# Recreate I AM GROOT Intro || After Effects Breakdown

Hey guys, this is Harry from ZeroFX, and in this video, I will break down my process of recreating this I Am GROOT intro completely inside After Effects without using any plugins. So let's do this.
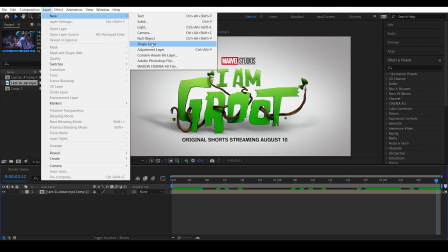[0:16]
First, as I could not find a similar font online, I created a new shape layer and created the entire text using pen tool.
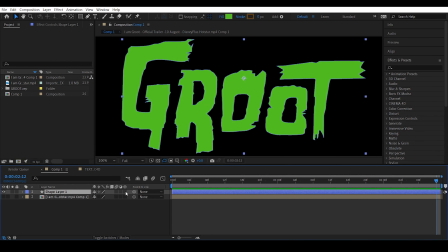[0:26]
Once that's done, I gave it a green color. Enabled 3D, opened the composition settings and changed the renderer to Cinema 4D renderer.
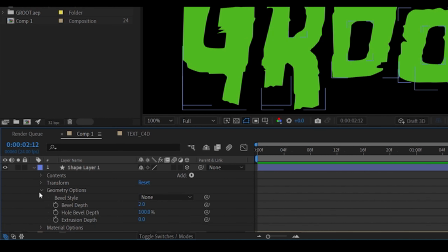[0:34]
This enables the geometry options for the shape layer. And here I changed the bevel style to angular and also gave it some extrusion depth.
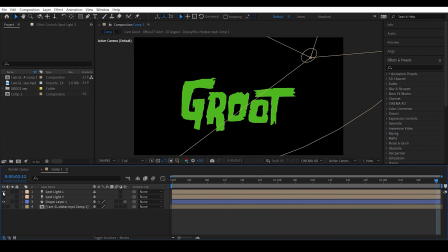[0:41]
This makes the text three-dimensional. Then I added a spotlight from the top and another spotlight from the bottom, and this finished the text.
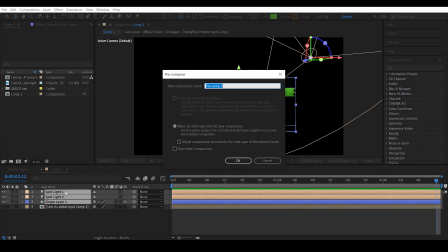[0:49]
So I pre-composed everything and named it text underscore cinema 4D.
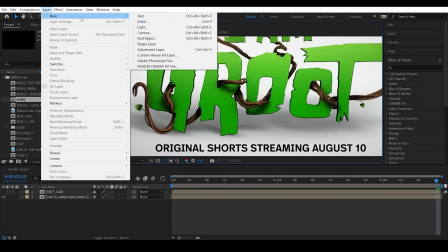[0:54]
Now it's time to create these vine shapes. So I created another shape layer and using pen tool I created a simple spline shape like this.
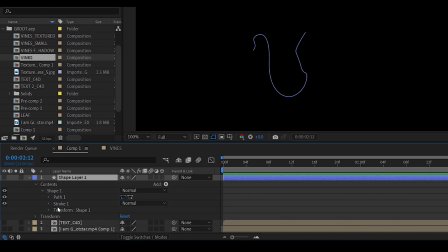[1:03]
Then I deleted the fill property and gave it a very small stroke width. Then I made the shape layer 3D and under geometry options, changed the bevel style to convex and also increased the bevel depth.
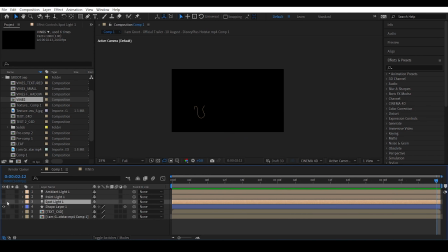[1:14]
This makes the spline cylindrical in shape. For the lighting, I added one spotlight from the top, which acts as a key light highlighting the cylindrical surface,
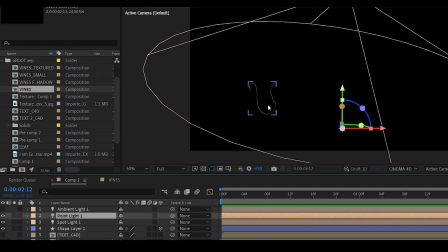[1:22]
one point light from the bottom that acts as a fill light, and one ambient light to fill up the rest.
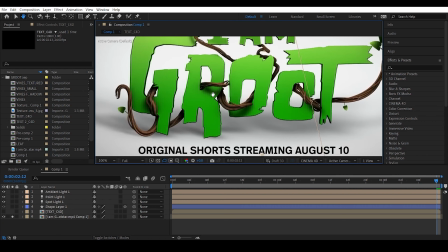[1:27]
As you can see here in the original, in order to make the vines look convincing, we need multiple branches with some three-dimensional twisting. Well, obviously we cannot do 3D twisting inside After Effects, so I need to fake it somehow.
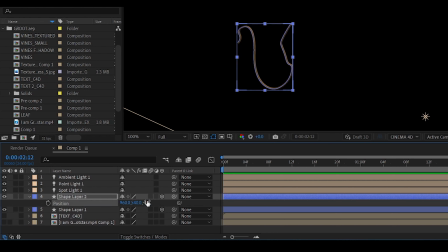[1:39]
So I duplicated this shape layer and moved the duplicate a bit forward in Z-axis. Then duplicated it again and moved it even more forward.
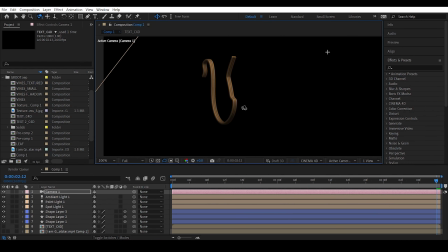[1:46]
So this positions the branches like a stack on top of each other, like this. Then using the pen tool, I adjusted the spine points of each shape, like this, one point to the right, one point to the left, kind of like a zigzag manner.
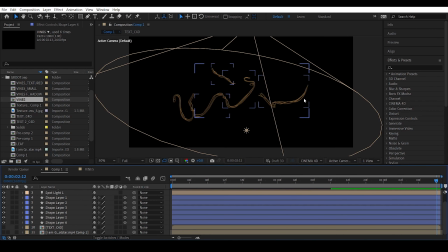[2:01]
So this gives an illusion of a three-dimensional twisting. In the same way, I created all the remaining vine shapes based on the original intro.
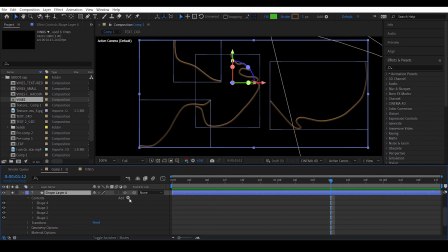[2:08]
Now, in order to create this vine growing animation, I added a trim path effect and animated the endpoint.
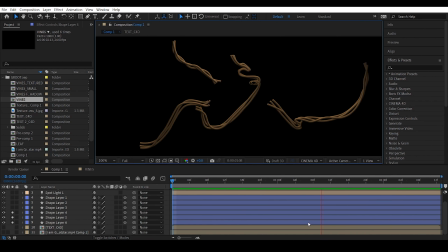[2:16]
There you go. Okay, now comes the problem.
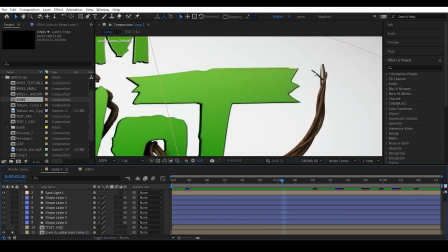[2:19]
As you can see here, the advancing end of the vines are supposed to be pointed, but my vines are not pointed and are rather blunt in shape.
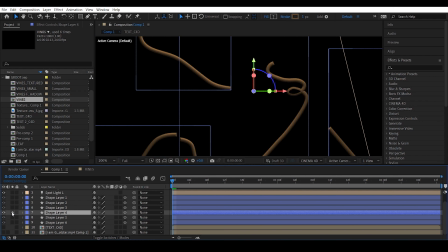[2:28]
So to fix this was actually supposed to be easy.
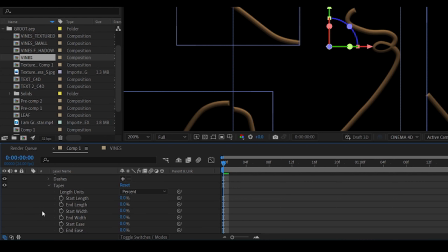[2:31]
I went into the stroke options, there we can find taper properties, increase the end length to 100% and this should do it.
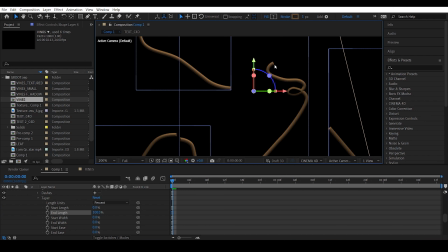[2:39]
But it didn't work. Well, this is because we're actually tapering the stroke, but the stroke width is actually set to a very small value, and that's not the one responsible for spline thickness. In fact, the spine is actually getting all its thickness from the bevel options. And unfortunately, there are no options to taper the bevel property.
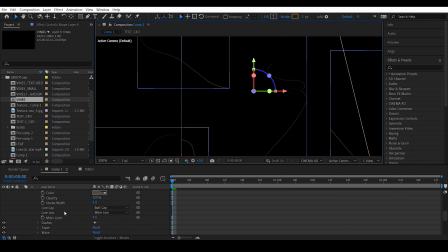[2:57]
However, if I decrease the bevel depth and increase the stroke width, there you go, now it's working. The end is pointed and we are also getting a nice taper effect, but the spine completely lost its cylindrical surface and it is looking completely flat at the moment.
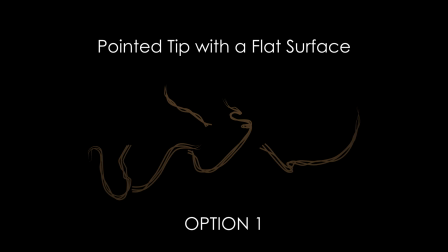[3:11]
So I have two options, either to go with a pointed tip with a flat surface or a blunt tip with a cylindrical surface.
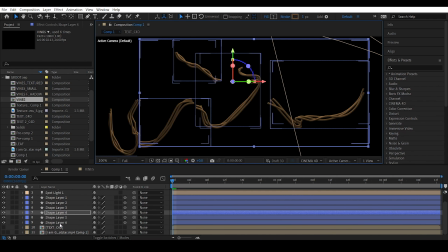[3:18]
And I chose the third option, to combine them both. To do that, first I selected all the shape layers and pre-composed them together as vines.
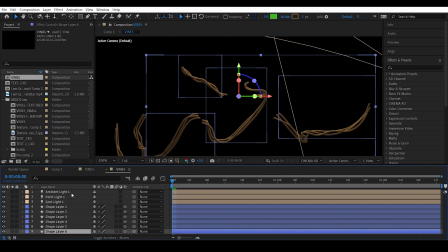[3:26]
Then I went into this pre-comp, copied everything and pasted it in the main comp.
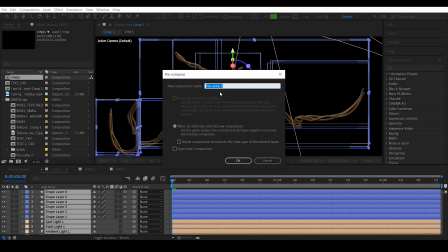[3:31]
Then I pre-composed them again and named it as vines underscore pointed.
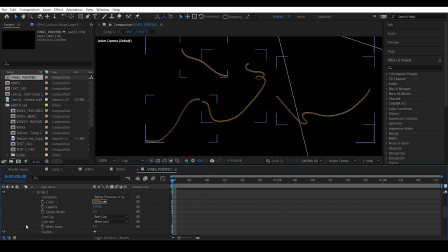[3:36]
So inside the vines pointed pre-comp, I increased the stroke width, decreased the bevel depth, and under taper properties, increased the end length to 100% just like before to make the end pointed.
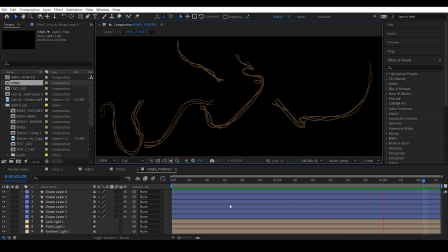[3:47]
There you go, like this. A pointed end with a flat surface.
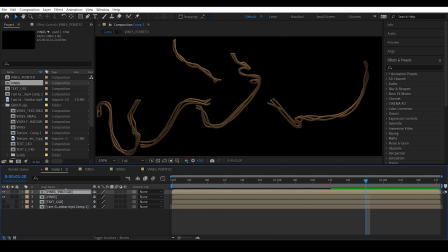[3:52]
Then in the main composition, I positioned this below the vines pre-comp, and inside the vines pre-comp,
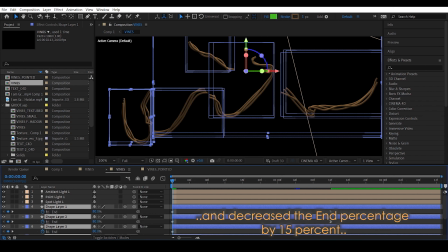[3:57]
I selected all the trim path animation keyframes and decreased the end percentage by 15%.
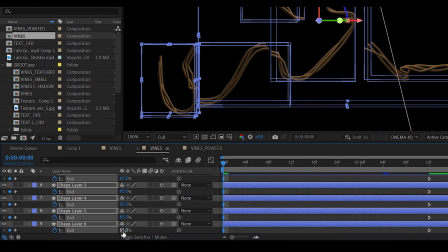[4:02]
So 80% becomes 65 and 100% becomes 85.